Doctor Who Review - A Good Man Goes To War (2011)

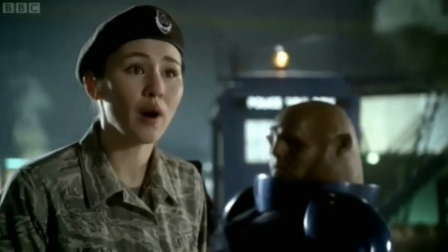[7:58]
But this has also become a criticism of the episode. people have been complaining because they don't understand why these characters owe a debt to the doctor but
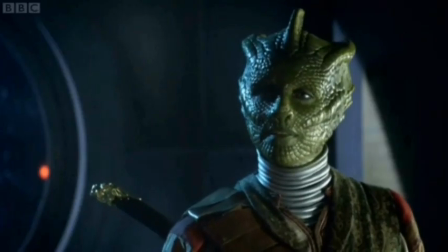[8:06]
to be honest i like that the doctor is over 900 years old and we've only seen a handful of his adventures who says that some stuff
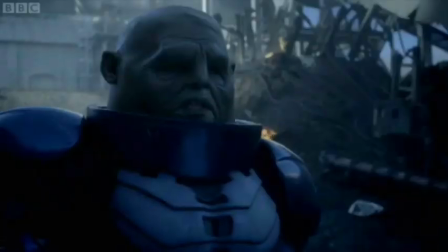[8:14]
didn't happen off screen maybe the seventh doctor ran into strax and he did something to help i love letting my imagination fill in the blanks
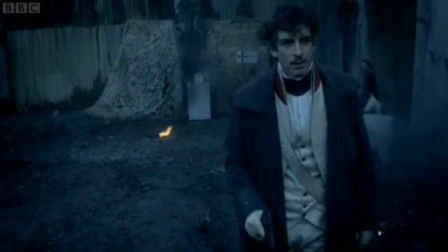[8:22]
with things like this it makes the doctor feel part of a larger story and it helps make the universe feel bigger as a result which is why I
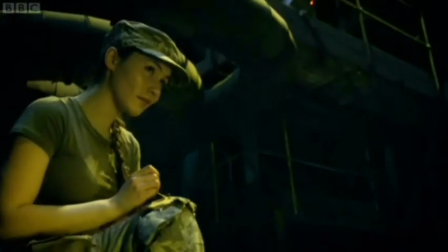[8:31]
felt the Lorna bucket aspect worked as well as it did and I might as well talk about the character of Lorna while I'm here at first
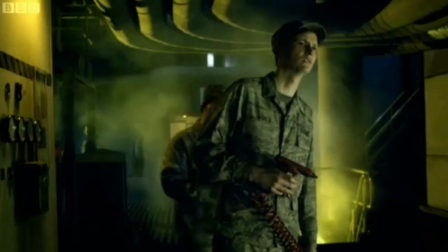[8:38]
I felt she was very underdeveloped yes she'd met the doctor as a child and that she has tried to find him again so far so love and
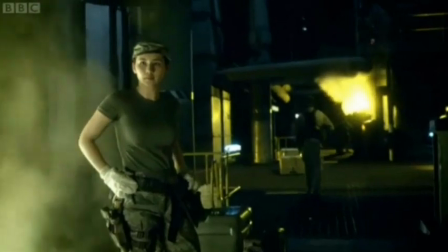[8:45]
monsters she meets the doctor before she dies and he tells her that he remembers her okay I couldn't care
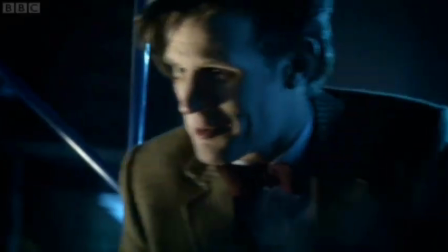[8:50]
less until the doctor turns around and says it was she
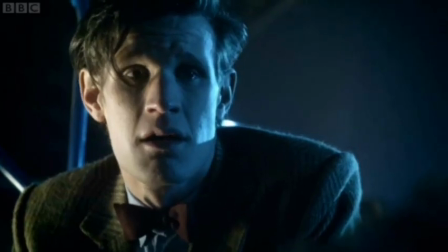[8:57]
my heart broke at that point the doctor has no idea who she is and yet she died for him we were left in
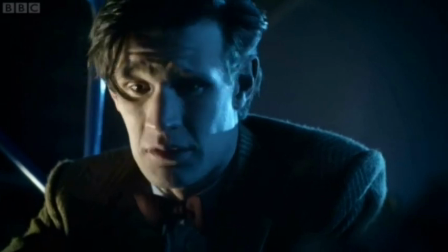[9:05]
the dark because the doctor was as well that was the entire point and that
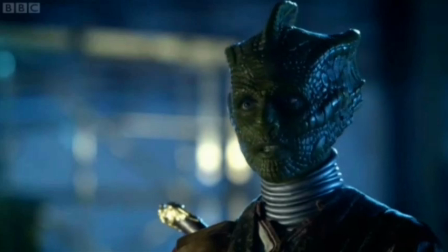[9:11]
final reveal was a huge punch to the gut they're
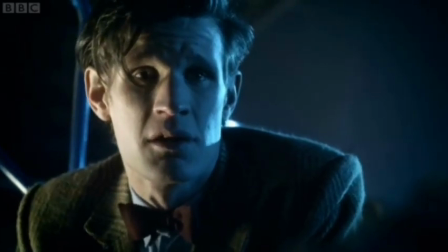[9:17]
always brave.
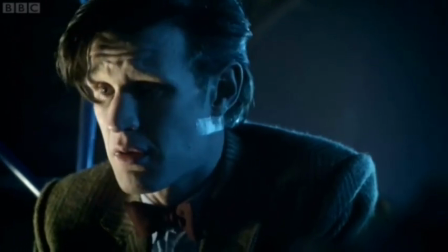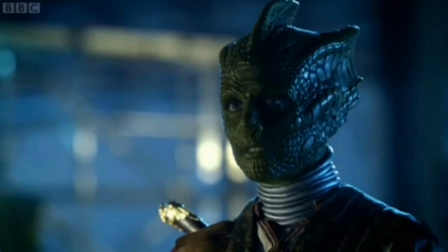[9:24]
That right there for me was the best moment of the episode. You remember in Journey's End when Davros told the Doctor how many had died in his name
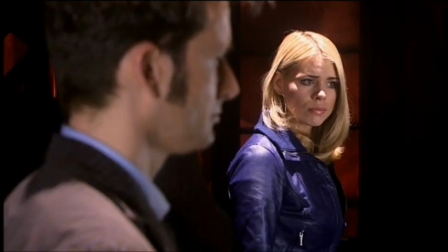[9:33]
and he made this huge speech about it and there was a minute long montage getting this across.
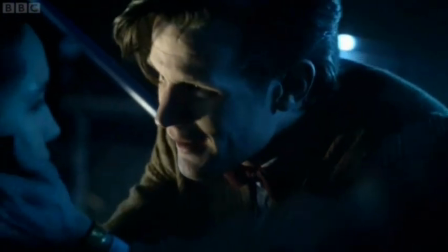[9:38]
Well it's done so much better here because it's summed up in a single line and the delivery from Matt Smith is just magnificent.
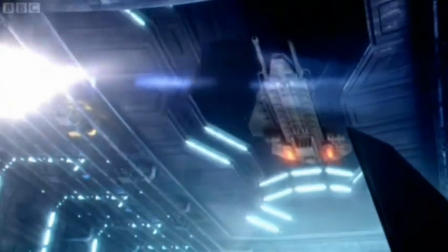[9:47] They're always brave.
The direction from Peter Hoare is just incredible as well.
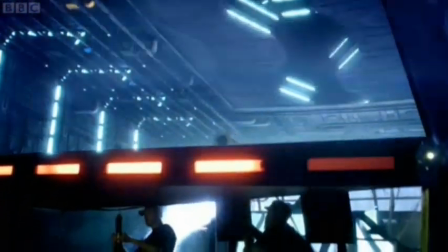[9:52]
Peter is a television directing veteran and his experience over the years is put to great use here.
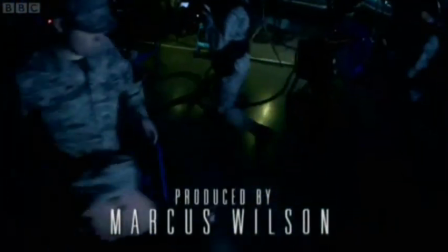[9:59]
There's a huge sense of scale and size throughout the episode.
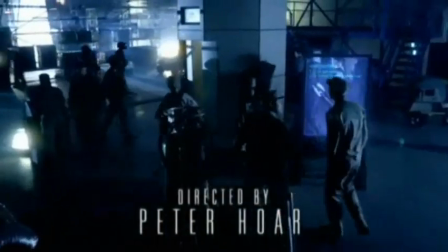[10:03]
The camera is rarely static during the action which helps keep the momentum high and the way he
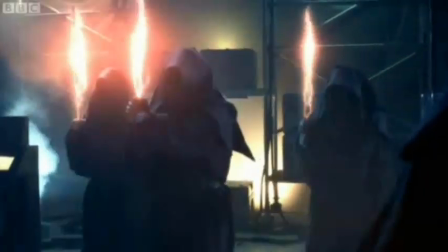[10:08]
shoots some scenes makes them incredibly chilling but only for those who can appreciate the small details. As you can probably tell, I love this episode. But before I talk about the big ending, I'm just going to talk about a few places where I think this episode fell a bit short.
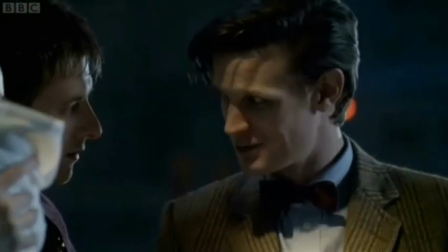[10:23]
The script at points is incredibly tight and it moves along at a brilliant pace,
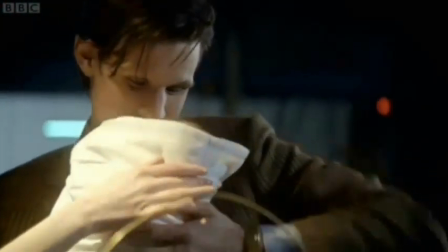[10:27]
but suddenly Stephen Moffat might take a slight detour and shift the focus for no particular reason on something that's clearly not as important,
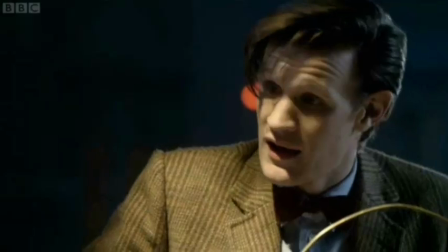[10:35]
or he'll try and misdirect the audience for no other reason than to just misdirect
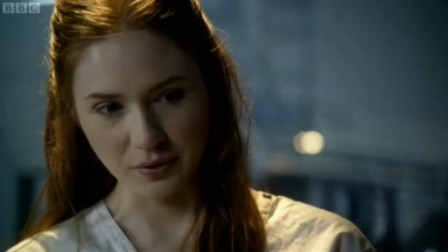[10:40]
the audience. trying to trick people into thinking the doctor is the father
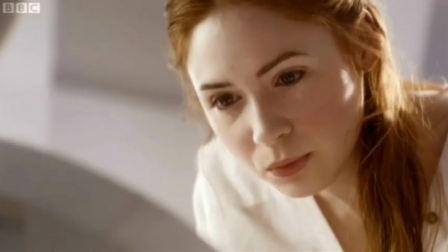[10:44]
of the baby is not clever it's just irritating to watch and
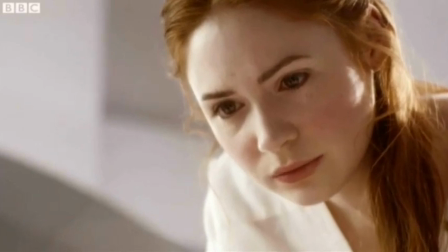[10:49]
it just kills the momentum and what about the fat and thin gay couple yes
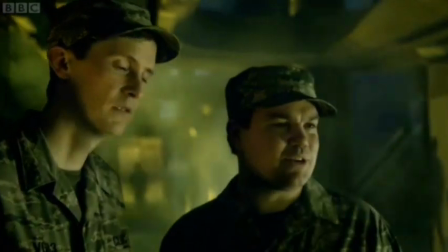[10:53]
they were fun to watch but couldn't that screen time have maybe been used to give the doctor and strax a scene together
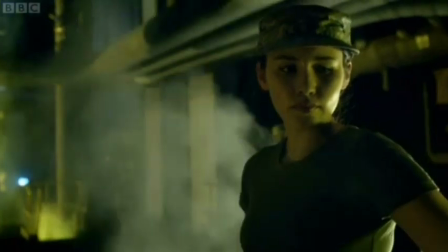[10:59]
or maybe learn a bit more about the headless monks you've got a really great story here,
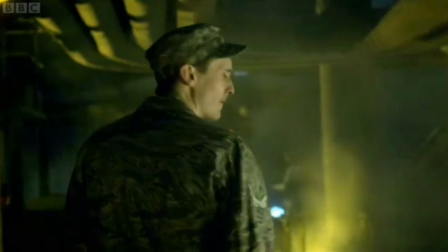[11:05]
so just tell it instead of taking it on random detours. Oh, and why did they have to bring the Spitfires back for 10 seconds?
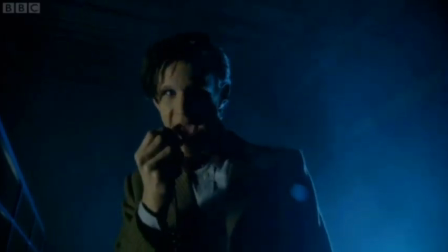[11:13]
Many fans are trying to forget Victory of the Daleks.
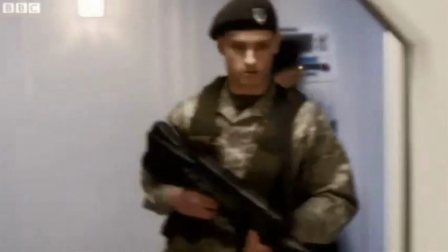[11:16]
Looking back, I don't mind the Spitfires so much, but the first time it just felt like one inclusion that just came too far out of left field.
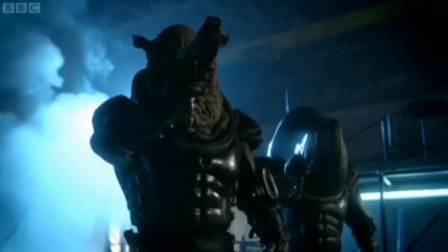[11:25]
You have Jadoon here. Why couldn't you just use one of their ships instead of getting random Spitfires?
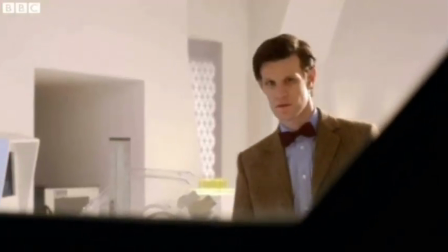[11:31]
Not to mention the Doctor rising and falling. While he did rise and fall, he has definitely risen higher and he has definitely fallen further.
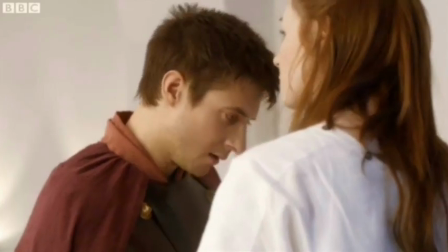[11:40]
Maybe he still has further to fall, but right now it just seems like a lot of build-up, but with little payoff.
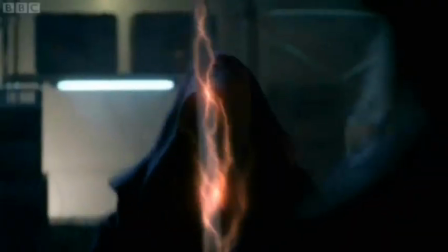[11:46]
Oh, and without a drop of blood spilt, I'm guessing the monks and the soldiers that died earlier didn't count. But these complaints are just small niggles against a very powerful story. Now, let's talk about the ending.
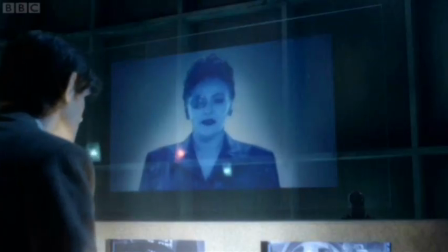[11:59]
Okay, so it's revealed that the Doctor has been fooled twice the same way.
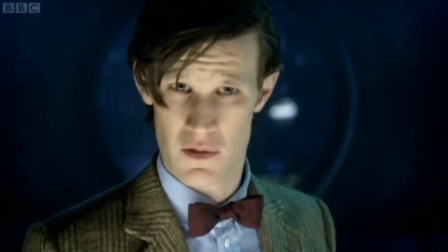[12:03]
He puts the pieces together in his head and runs to his friends fighting to protect Melody.